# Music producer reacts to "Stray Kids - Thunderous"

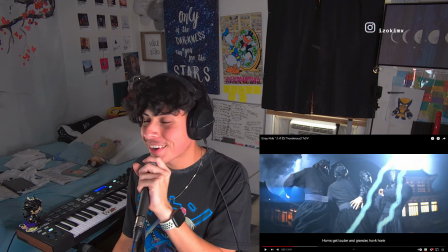8:12 Just in between right there, going along with their shouts, with their yells. Dun, dun, dun, as emphasis, as character.
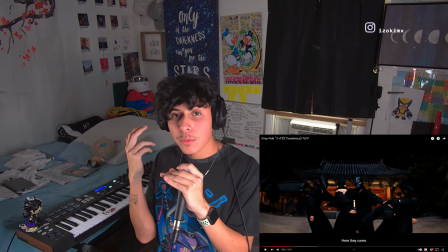8:19 I love this. I love the production so much. Those are horns. These ones, not brass, horns.
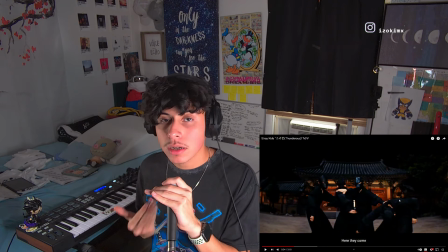8:25 Corrected myself. Little effects right there with the car beeping in the background.
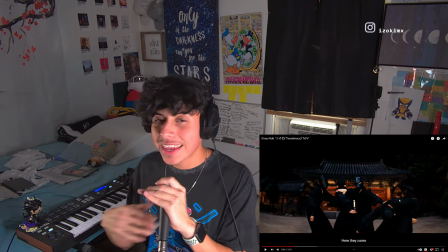8:29 Super subtle, lower down really low, but present enough for you to be able to hear it and feel it.
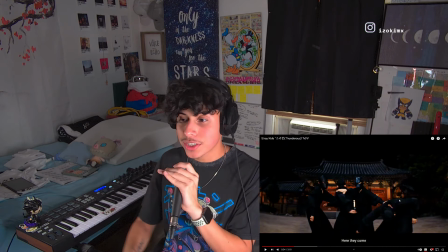8:35 Adds life, adds character. I love it. And that little sort of arcade-ish bell sound effect.
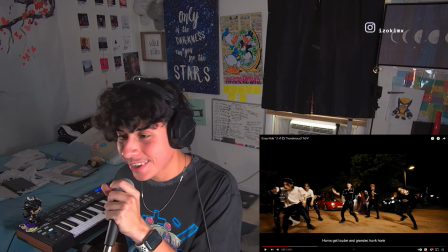8:40 Just being used as a transition into this pre-chorus. I'm pretty sure this is the pre-chorus.
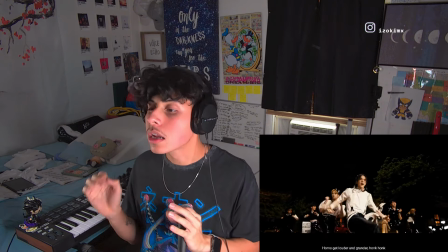8:45 Oh my gosh, I'm excited. This is incredible.
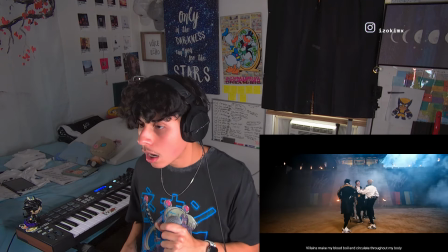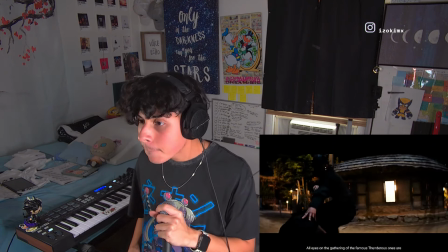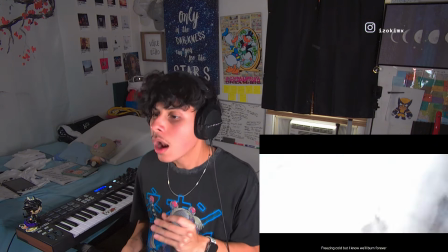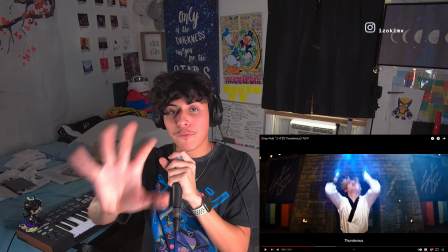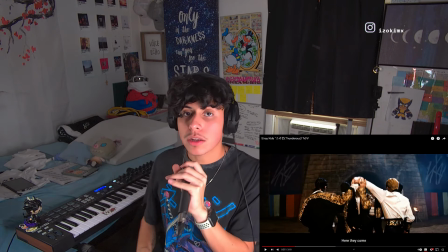9:15 Oh my gosh, hold on, before it drops. Okay, I gotta break this down, okay? Doosh, around your ears.
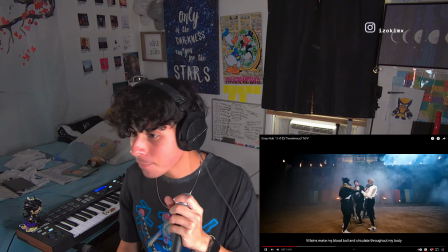9:22 That was an impact, okay? Establishing this pre-chorus. Doosh, doosh, doosh, that snare is back.
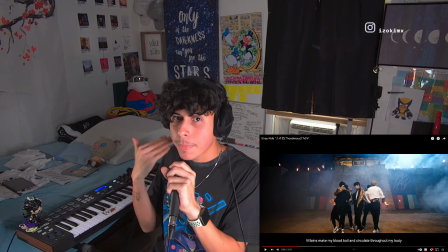9:28 Being used as a build-up. Ding, ding, ding, ding, ding.
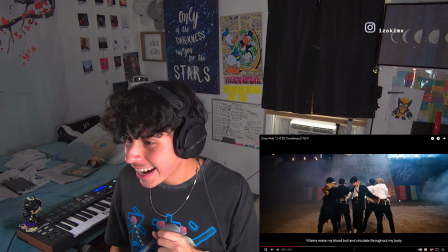9:33 Some really ethnic strings are sounding really Middle Eastern. Oh my gosh, adding to this epic cinematic feeling.
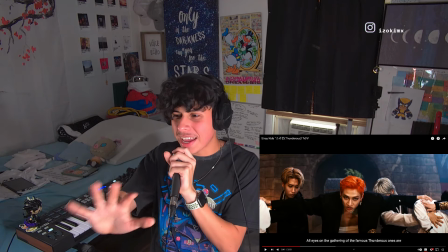9:40 Oh my gosh.
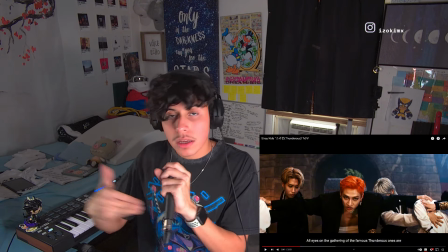9:44 Oh my gosh, really nice vocal sample being used right there as a transition.
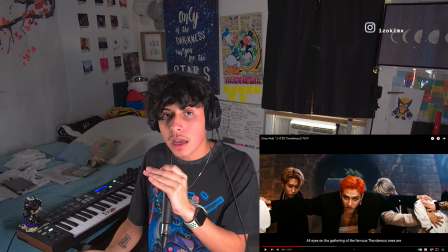9:49 A vocal sample is simply someone singing into the microphone a specific phrase, which a phrase is simply a certain type of sound,
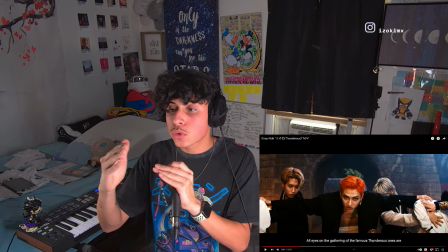9:57 melodic sound going on for a few seconds, not that long,
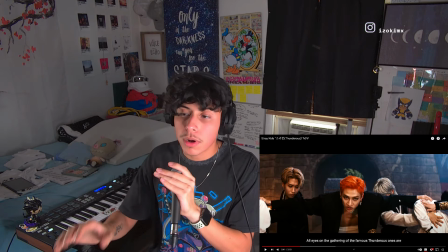10:01 simply to be used as an accent to accentuate at energy transition.
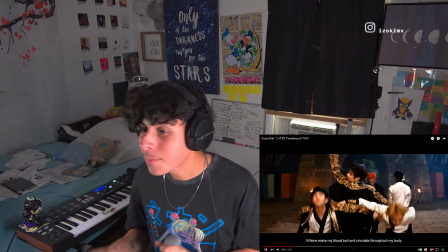10:06 So in this case, perfectly being used as a transition into Bang Chan's part and adding life.
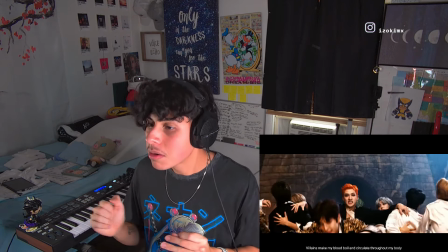10:13 Oh my
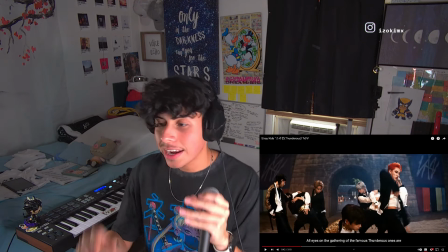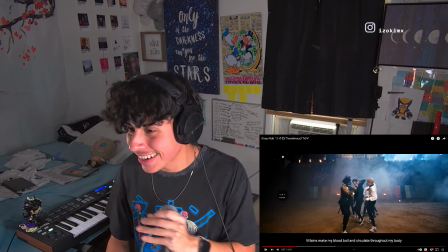10:22 gosh. And I hear some really nice keys being played in the background. Dung, dung, dung.
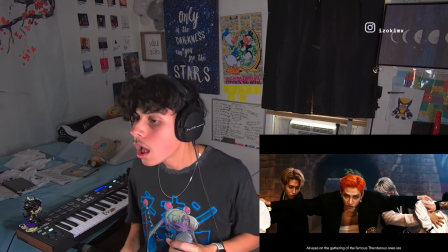10:26 Oh my gosh, this is so epic, bro.
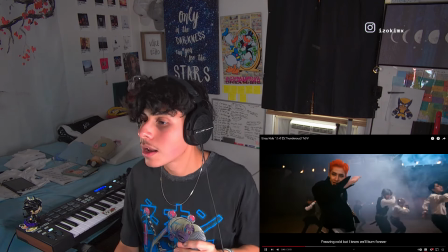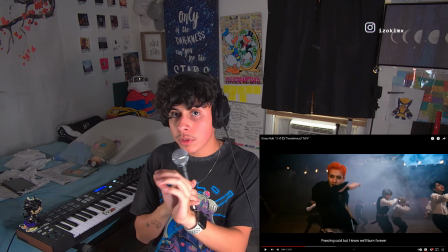10:38 There's douche, douche that you hear now on the right. Some nice, subtle little impacts.
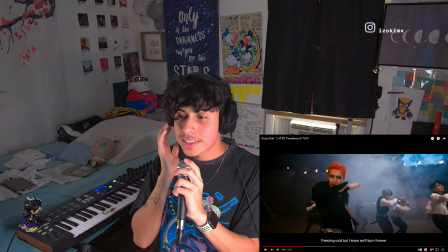10:42 Not as deep as the one from the beginning of the pre-chorus,
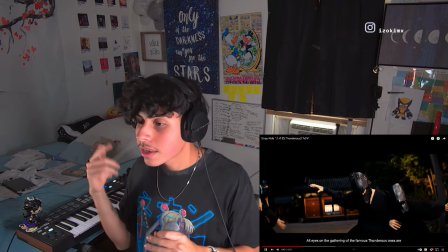10:47 but just little douche, douche, douche to add life, add character, and get you hyped up.
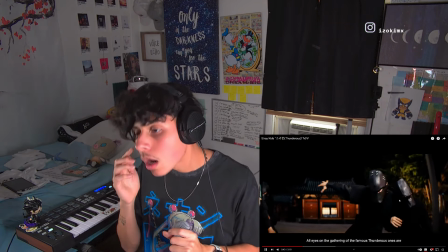10:57 Nice little transition with the clap, to clap roll. Now that was a clap roll, okay?
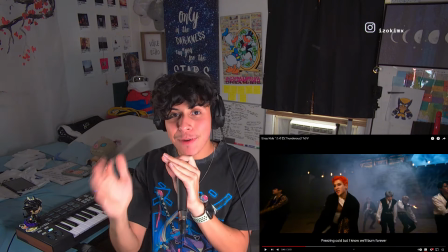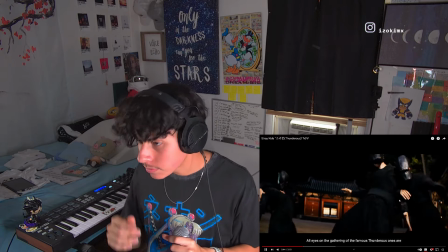11:08 Super fast two-step hi-hat pattern going on right there.
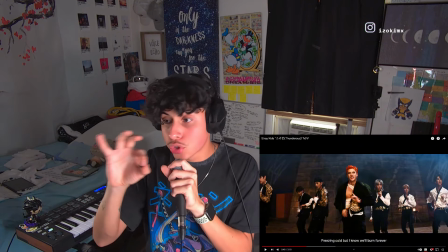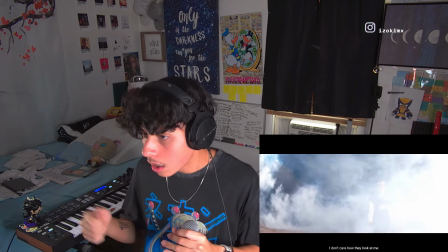11:20 That you hear, that is a sub bass, okay?
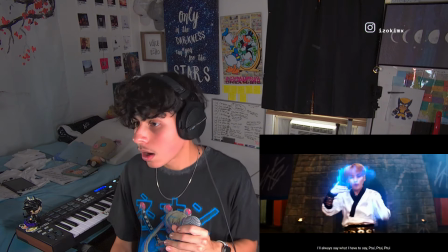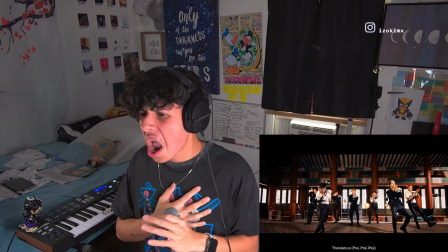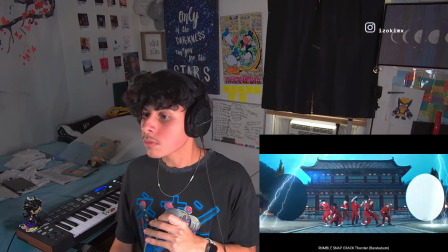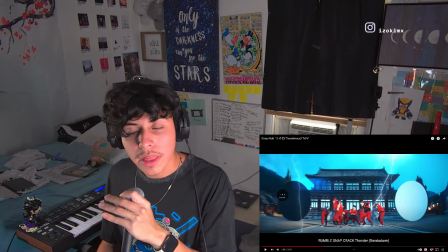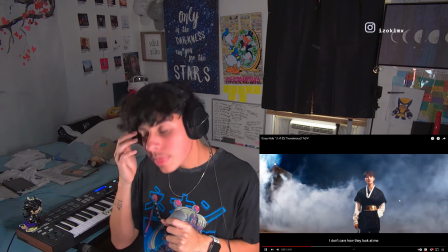11:47 Okay, oh, whoa, whoa, whoa, whoa, whoa, whoa, whoa, that was a lot going on. Hold on. Wow, this is incredible.
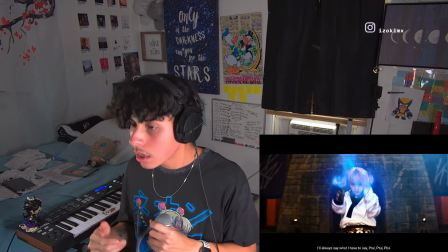11:53 I love this.
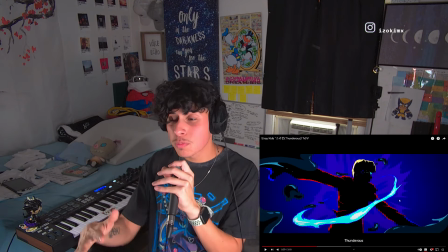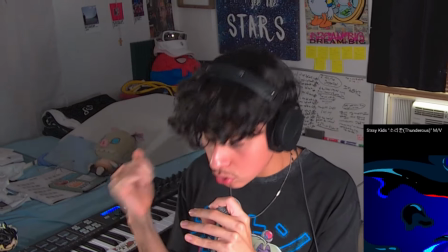12:01 Now some super nice organic rock cinematic drums.
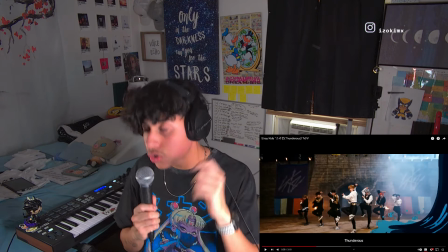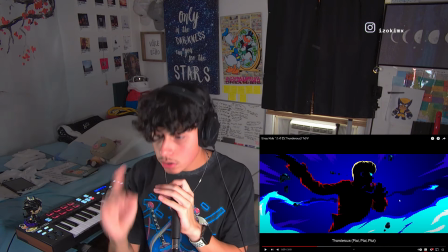12:13 That douche, douche, douche that you hear on your left, that is an open hat, super constant, super simple drum pattern.